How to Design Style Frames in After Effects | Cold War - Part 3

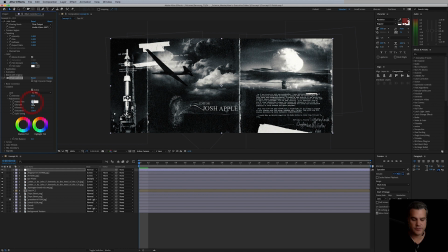(12:20)
We could also just play around a little bit with faded film, maybe something like 25. That's a matter of choice. Maybe I'll just go back down to 10. Yeah, I like that.
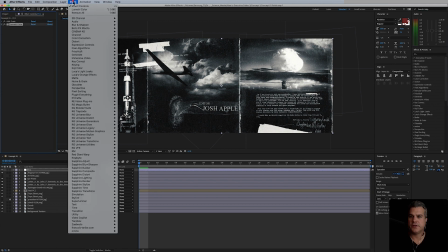(12:33)
That works. We're also going to add chromatic aberration. So at the time of this recording in the last year, 2 years, actually 3 years maybe, chromatic aberration has been very popular in motion design, and it kind of just brings back that analog feel.
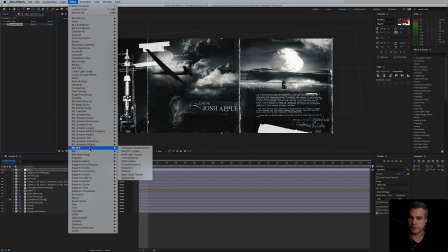(12:51)
There's a lot of different ways you can apply chromatic aberration. I personally love using sapphire effects for that, but a lot of you may not have sapphire, so there is a plugin by Plugin Everything. It's called Quick Chromatic Aberration 2. This is a free plugin, okay?
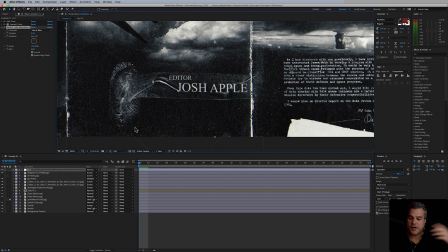(13:07)
So it's really easy to use. You just apply it to the top of your layer, and I pretty much like to leave it at a default value, but a lot of times I'll add just a blur of 1 and
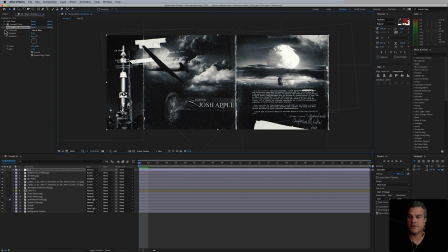(13:22)
really digging that. So that's with, that's without. So it's very, very subtle again, but it works, right? Okay, so we're gonna add one more effect, and we'll do that just with a new adjustment layer.
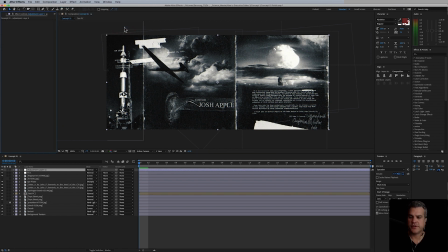(13:37)
The reason I'm adding another adjustment layer is I find that sometimes this effect can be kind of, um, I don't know, it can be very sensitive to what other effects are applied to the same adjustment layer. It's just my own personal experience with it.
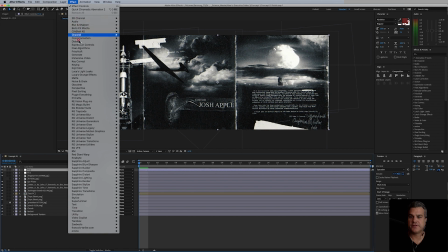(13:53)
Maybe it's the version of After Effects I'm on, I don't know. But that is under Effect, Distort, and we're going to use Optics Compensation.
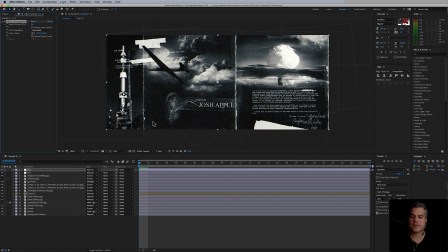(14:01)
A lot of times when film cameras are used, they have curved glass to them. So I'm just going to add just a slight bit of curve here. We're talking about 10, a value of 10, and we're going to reverse it.
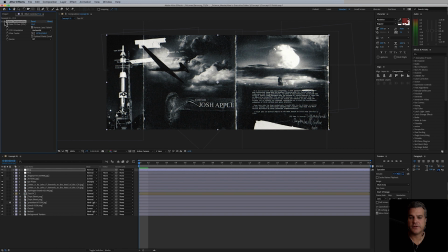(14:16)
And there we go. So very, very, very subtle here. So without, with, without, with. So subtle, but it's all in those details. And there, my friend, is concept number 1, style frame.
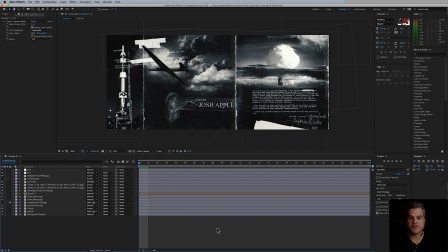(14:30)
Really dig it. It looks great. Let's move on to concept 2. Okay, so here we are in concept 2.
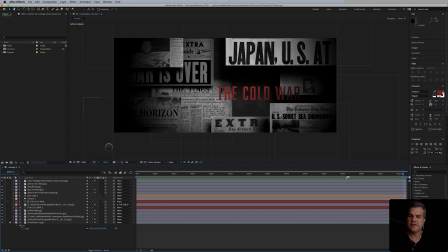(14:38)
And immediately I see some things I want to change. And that's something I should mention is that between the overall the foundation design, the foundation of the design, and then the polish, I always like to take a break, right?
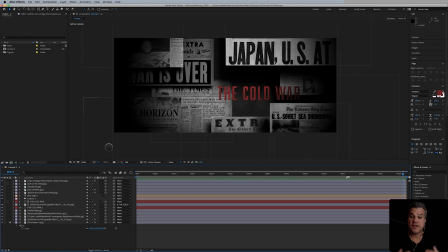(14:52)
I want to visually rest my eyes. So if I can give it an entire day, and say, okay, here's the foundation. I'm done working for today. I'll come back tomorrow. That's what I've done this time. I've come back the next day, and now I'm looking at this and saying, okay, there's certain things about this I don't like.
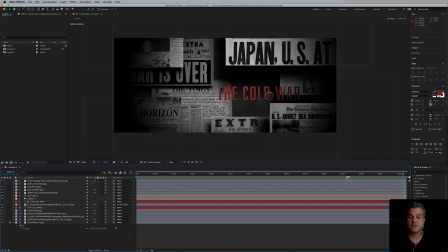(15:09)
I feel like it's too crowded, right? The text is too crowded here with some of these assets. Um, Overall, I like it, but it's just a little bit too much going on.
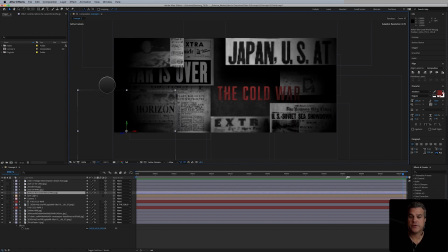(15:20)
So I'm just going to probably play a little bit here with some of the placements of these different elements here. It's just a little bit too much happening. So maybe something like that. That's already a little bit better.
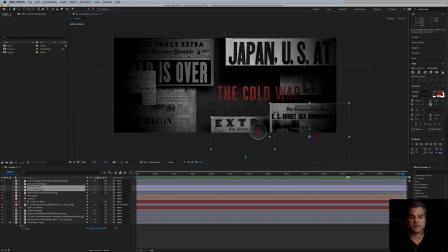Yeah, I think I like that where that's at here.
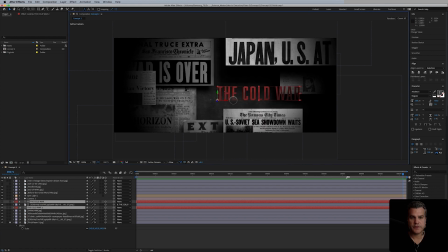(15:58)
And something else I want to do here is I'm going to do a process at the end where I kind of color grade everything together. So before I do that, I just actually want to bring the saturation back up on this red. So it really stands out at the moment.
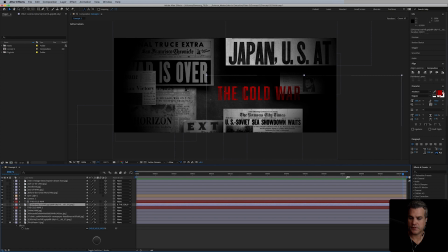I'm also looking at the texture and the text.